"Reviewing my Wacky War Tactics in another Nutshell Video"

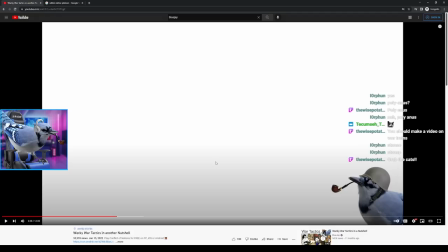8:15 Just grab the cats. let's bring them to the front lines and so i i basically just wrote like that little idea gave me the
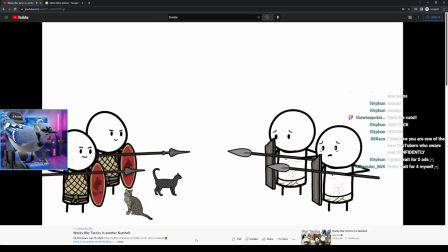8:22 inspiration to make an entire video around it and by sees the second had his men paint the image of bastet on the front of their shields and spread cats
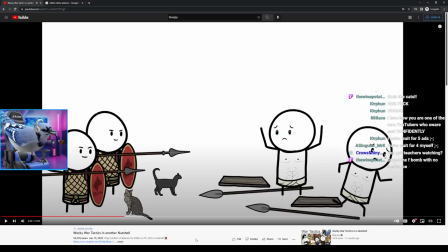8:28 and other animals before their front lines the egyptian defense upon seeing this display refused to fight for fear of hurting the animals or striking the image of their goddess so i try to be accurate with my character drawings by the way so i think these guys i was inspired by the persian immortals
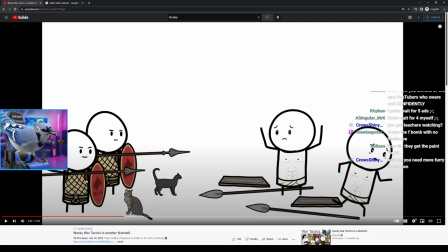8:43 i i saw a picture of a Persian immortal with armor that looks similar to this it was kind of like a studded leather vest green belt just kind of like this maroon tunic underneath so because of that I decided to draw the character in that sense the Egyptians had like really similar looking
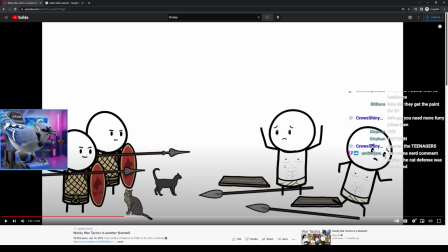8:58 armor I decided to just kind of like go with that civilian Egyptian that I drew earlier to save some time and then give them some rock hard abs because it's fucking awesome but then also like the weapons like the shields I tried to be kind of accurate with like the shape of them I will say there are some like liberties that I took like for example the Persian shields would have a little indent in them kind of like a little
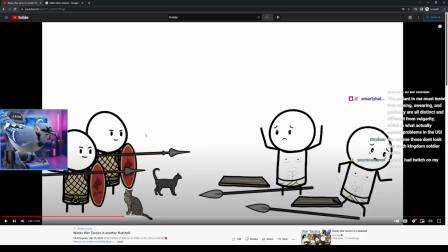9:17 semi-circle cut out where they could stick their spears and stabby stabby I didn't draw that because I just didn't really want to and then these spears are not what like Persian spears looked like but I just kind of thought they looked cool so I drew it like that these spears kind of looked more like what the Egyptian spears looked like in the pictures that I saw so I tried to do that a little bit accurately resulting
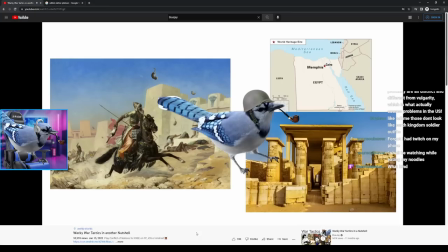9:34 in the surrender of Pelusium this left many Egyptians to be massacred as they were treated to okay which would fall shortly so researching this story
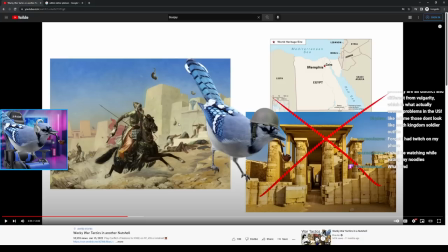9:41 there is obviously there's some discrepancy on the accuracy of it the guy that wrote the story wrote it like i think a few hundred years after the fact
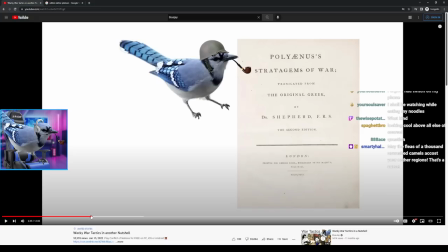9:48 i believe it said the date on that stratagems of war book was like 100 ad um maybe it's not on here anyway but he's a trusted advisor military advisor so i think his word is worth a grain of salt some people are kind of like against it saying that it's not all that
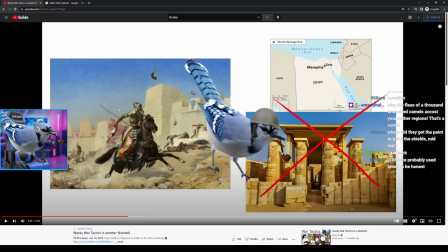10:05 accurate some of the versions of the stories that i heard say that they ran around with the cats and threw them at the Egyptians. I find that part a little less believable. I kind of went with the version of the story that I found the most believable and was also written by a rather trustworthy source, I would say, that they spread cats, but not only cats,
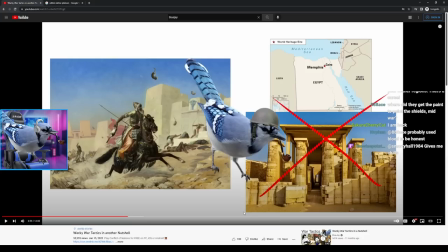10:25 just animals in general, whatever they get their hands on, on their front lines, and then painted the image of their goddess on their shields, if they could.
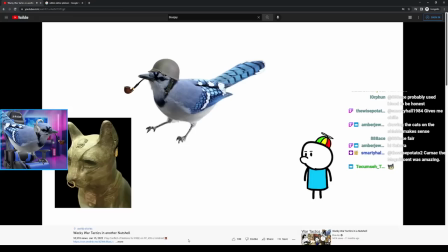10:32 I'm sure not every single shield had it painted on them, but basically that's the version of the story that I decided to tell because i believed that to be the most accurate of their gods
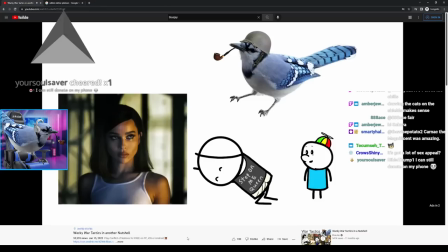10:40 to be protected at all costs else risk the eternal damnation of their soul so switch out cats with
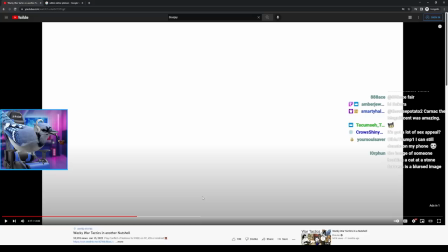10:46 zoe kravitz's cat woman and you get the idea so basically the idea there is the egyptians so they didn't necessarily worship
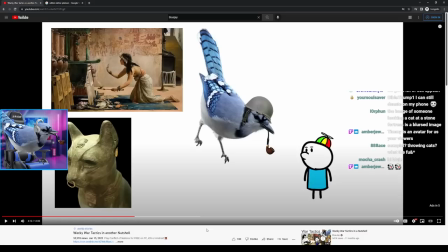10:53 animals like they didn't go and pray and bow down to them if you look at this picture this is actually um that's a symbol of their god and not like a cat that she's bowing down to but they respected animals, and it was considered a crime to harm animals. And in one instance, I wasn't able to find a source for it,
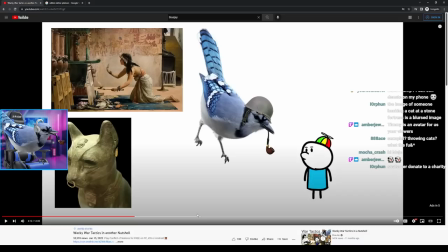11:11 but some historian was writing how even striking an image of their god would be a capital punishment in some instances. Or harming an animal, killing a cat, could be a death sentence in ancient Egypt. So that's kind of why a lot of people were scared to attack, because you know, killing an animal could be seen as a death sentence.
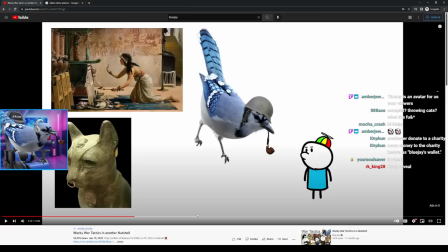11:29 Although, you know, you probably kind of wonder to yourself a little bit yeah that's a death sentence but so is surrendering and potentially literally getting killed and i'm sure some like laws are like thrown out the window in times of war but regardless this is how the story was reported and i'm sure
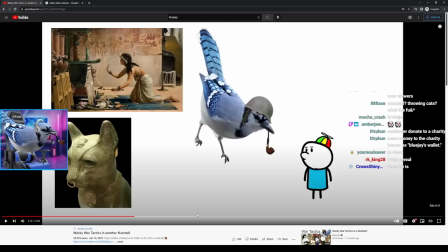11:43 there are plenty of people in the egyptian army that held the religious reservations to harming animals at heart and why they decided to not fight and they're probably already not in a good enough shape to want to keep fighting anyway because they were fighting beforehand it's not like they just walked up with
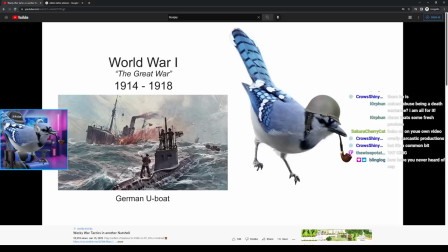11:56 cats and won. They were fighting, so maybe things weren't going well, and now it's kind of like the last nail in the coffin.
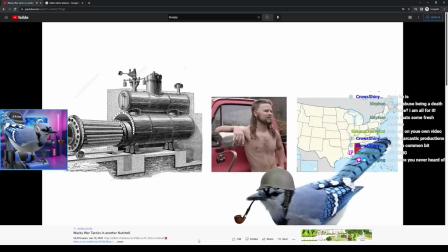12:01 What if I told you that the first successful combat submarine was actually built from an old steam boiler by a bunch of southern boys in Alabama?
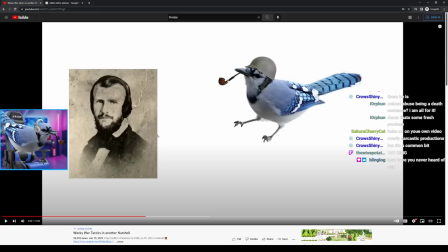12:08 I'm talking, of course, about the H.L. Hunley.
So I actually forgot to make a note on the screen, but there is some discrepancy on how accurate that is, the fact that it was built from an old steam boiler.